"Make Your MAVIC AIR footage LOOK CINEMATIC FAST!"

Hey guys, what is going on? In this video, we're talking about how you can get more cinematic footage out of your Mavic Air super quickly.
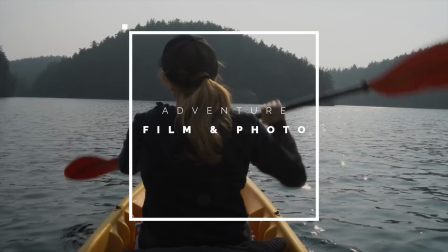So all this footage that you're gonna see in the video today is from my trip down in Mexico.
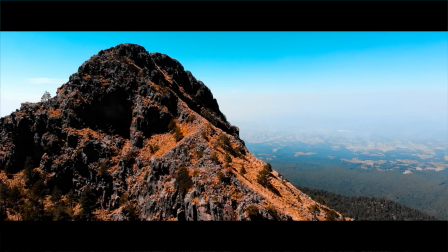[0:21]
I took my Mavic Air. I flew almost every day in Mexico, in the cities, up in the mountains, and it was an awesome experience. All right, before we get into the edit and I show you how to tweak your footage to make it look really awesome, really fast, I wanna go through a couple things in shooting. So one of the things that I always do to make sure I have the best footage possible is that I always use ND filters, and I use it with a polarizer. So PolarPro makes some awesome ND filters. Their cinema series is awesome, and it makes your footage really pop.
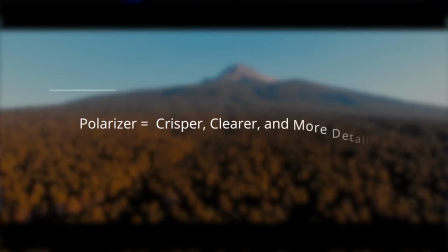[0:50]
So the polarizer gives you the ability to get a better look out of your image, and the ND filter allows you to bring that shutter speed down so that it's double that of your frame rate,
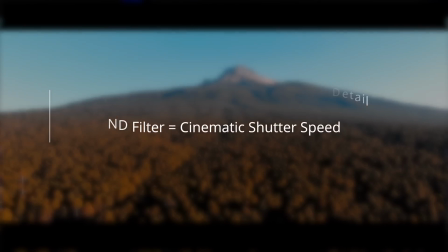[0:59]
which is like the standard for the cinematic look when it comes to shutter speed. Okay, so I use an ND filter, and with the ND filters, PolarPro has made a free app that's super easy to use,
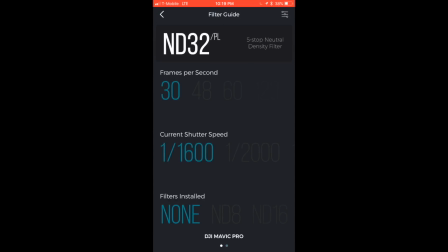[1:10]
and it basically allows you to put in your settings, and it tells you which ND filter you need to use so that you're able to get the best footage possible when you're out flying. Also, I make sure to shoot in the flattest setting possible, so it's D-Cine-like on the DJI Mavic Air.
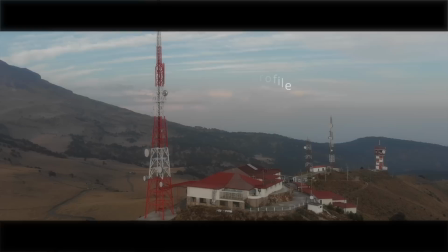[1:25]
So you want to shoot in the flattest profile possible because we're gonna be color grading the footage in post.
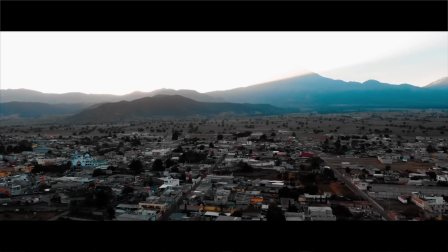[1:30]
Okay, another tip while flying is that you want to keep the drone as stable and smooth as possible.
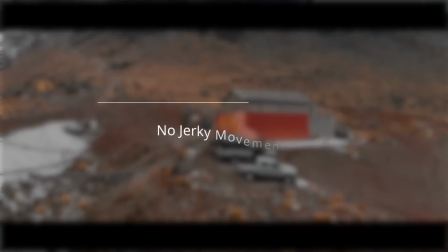[1:37]
So you want to avoid all jerky motions. Basically, you want to create nice, dramatic, smooth movements, whether that's forward, backwards, left, right, up, down.
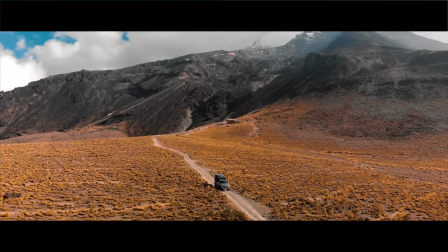[1:45]
You want to feather in and out of your shots, and you don't want anything too jerky.
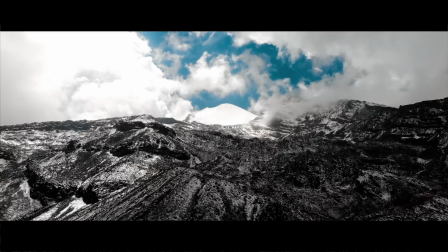[1:49]
If you want to see another video where I go through some of my favorite movements with a drone, I'll put a link in the description below. Also, I have a few other videos as well around this topic that give you some ideas on how to fly to get better cinematic results. All right, so let's get into editing, and let me show you how you can take this awesome footage that you went out and shot and make it look more cinematic.
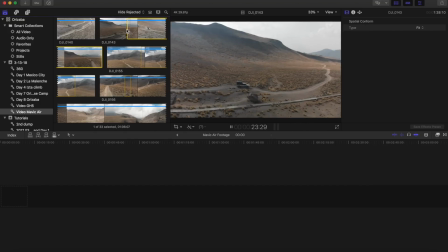[2:10]
The first thing you're gonna notice when you bring the footage into your software is that the footage looks okay.
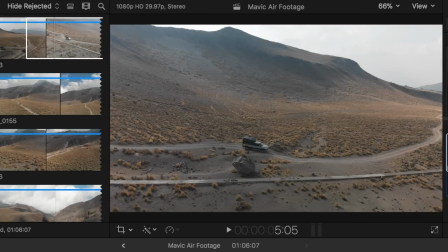[2:16]
It's pretty flat. It doesn't have that cinematic punch to it that you normally see when you see awesome drone footage.
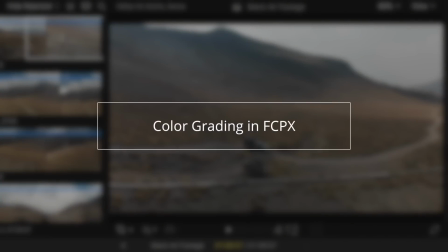[2:23]
So there's two ways we can go about this. The first is just color grading on our own using some of the tools that you find in Final Cut.
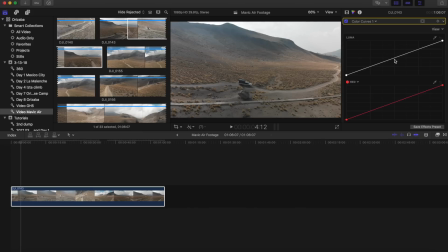[2:30]
The first thing you're gonna do is you're gonna bump up the contrast in your image, and I use curves to do this.
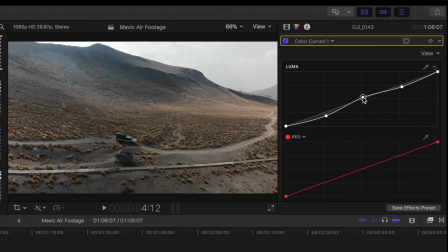[2:36]
You wanna create a nice S-shaped curve with your Luma curve. And so what you're doing is you're bringing down your blacks and you're bringing up your whites. And you're gonna dial this in to what looks best for your drone shot, depending on where you want your whites and your blacks to sit, but you want more contrast because the cinematic look is more contrasty.
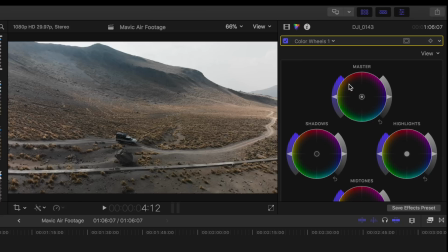[2:55]
And from here, we're just gonna go in and play with the saturation, give it a little bit more of a pop,
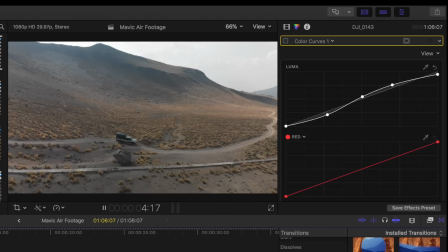[3:00]
and out of this, you already have a much better looking image out of your footage. The second way I wanna show you is using a LUT.
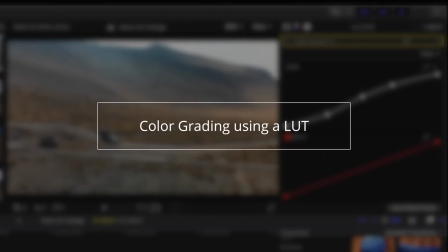[3:07]
So using a LUT is a specific look that is already predefined, and you can just drop this on your footage and it gives you that cinematic look.
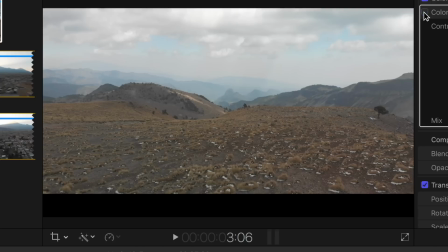[3:15]
I've provided a LUT in my description down below. This is a LUT that I made myself, and what it is the orange teal look.
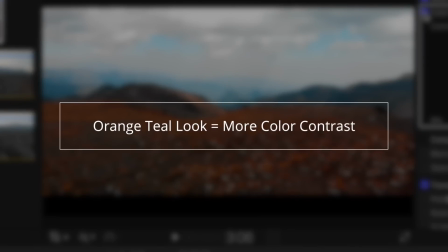[3:23]
The orange teal look is a very specific cinematic look. So what it is you're adding color contrast into the scene, not only contrast in your Luma curve.
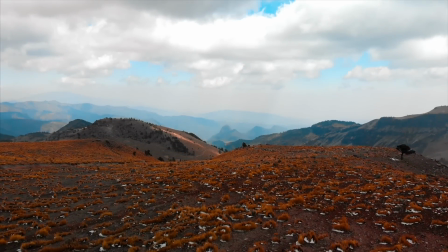[3:31]
So what that does is it gives it a better cinematic look and something that is more appealing to the eye.
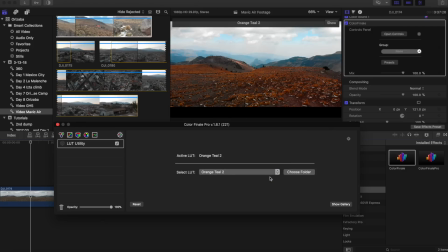[3:37]
All right, so you drop this LUT in, and then if you want to dial it back, you can just bring it back a tad.
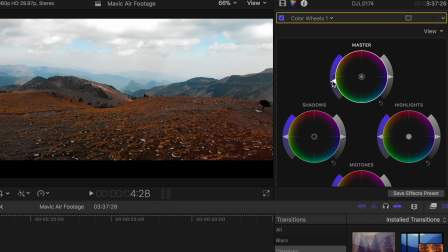[3:42]
I've basically built this LUT for Mavic Air D-Cine-like footage, and then from there, it's just dialing in the saturation to your taste.
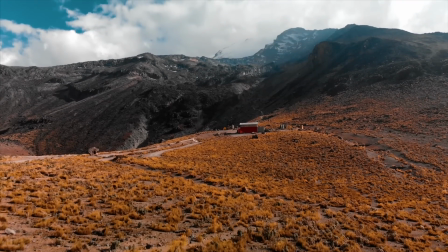[3:49]
If you want to bring it back, bring it back. All right, and then one more thing you can do in post is to change your aspect ratio.
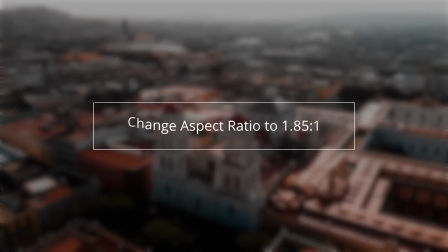[3:55]
You can add the black bars on the top and bottom to give it that ultra widescreen look.
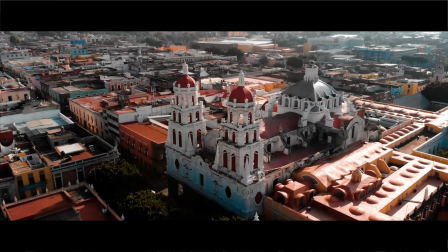[4:00]
That's how you make your Mavic Air footage look cinematic really fast.